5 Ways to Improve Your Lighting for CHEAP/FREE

And the last one is something a lot of people have talked about. It's pretty obvious, but it's the time of day that you shoot. When we're working with no money, one of the only ways we can control how the lighting looks is by waiting.
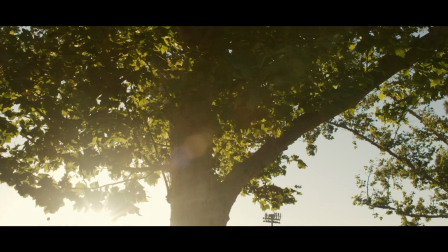509s
For example, the one everybody knows is golden hour. At this time of day, the sun's lower, it feels more directional because it's lower, and we get,
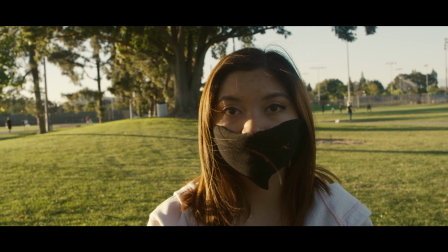517s
as the name suggests, this nice golden quality to the light that is very pleasing. Another popular time is called blue hour, where it's the time either just before the sun rises or just after it sets,
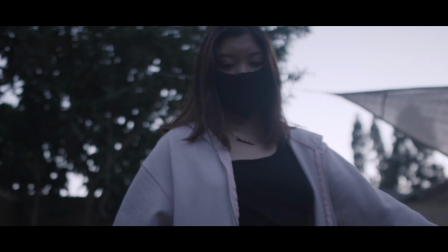530s
where you no longer get direct light from the sun, but it's where the sky isn't completely dark yet because it's still receiving light from the sun just over the horizon.
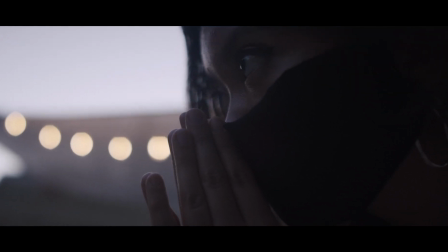538s
And we can take advantage of that and shoot scenes that we can fake for nighttime, or get a nice evening look where all the light's really soft.
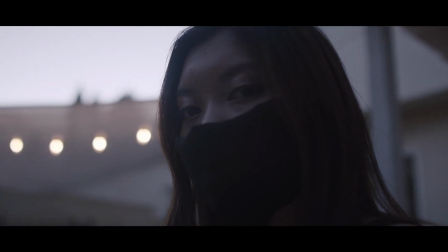545s
Just different variables that we can now have access to create the look we want. One time of day that a lot of people actually say to avoid is noontime or the late morning, early afternoon. However, you can actually get a lot of really cool looks from it. It may not always look the most pleasing, but sometimes you want that harsh look. Sometimes you want things to look imperfect.
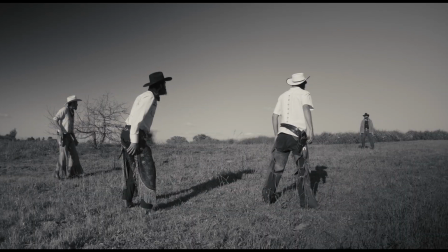567s
For example, you can use it in a Western to create a harsh looking sun, because as humans, innately, we all know what sun in the middle of the day looks like.
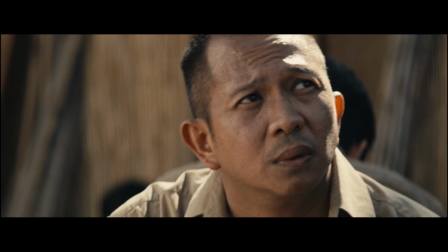576s
It's usually the most intense, the time where it's beating down the most. And if we want that feeling for our scene, we can have it for free just by waiting for that time of day.
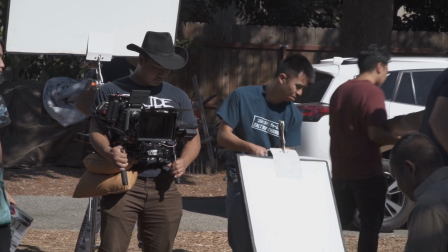585s
Obviously, it takes a little more control, but again, it's free and we don't need big lights to get it. I just thought I'd share some of the things that really helped me just rethink lighting in general. Because if you're able to separate your work from getting the next aperture light, or, oh, this would look better if I had a sky panel, we can just take our knowledge and manipulate the lights that we have to get the results that we want. And oftentimes when we do that, we get looks that look better than using those tools. Not because those tools aren't good, but because we're thinking more about our lighting versus having the tool and thinking that our tool is going to give us good lighting. I hope you liked this video. If you did, please hit the like button, and I'll have a lot more of it coming, so if you want to see it, please hit subscribe and hit that bell button. Thanks.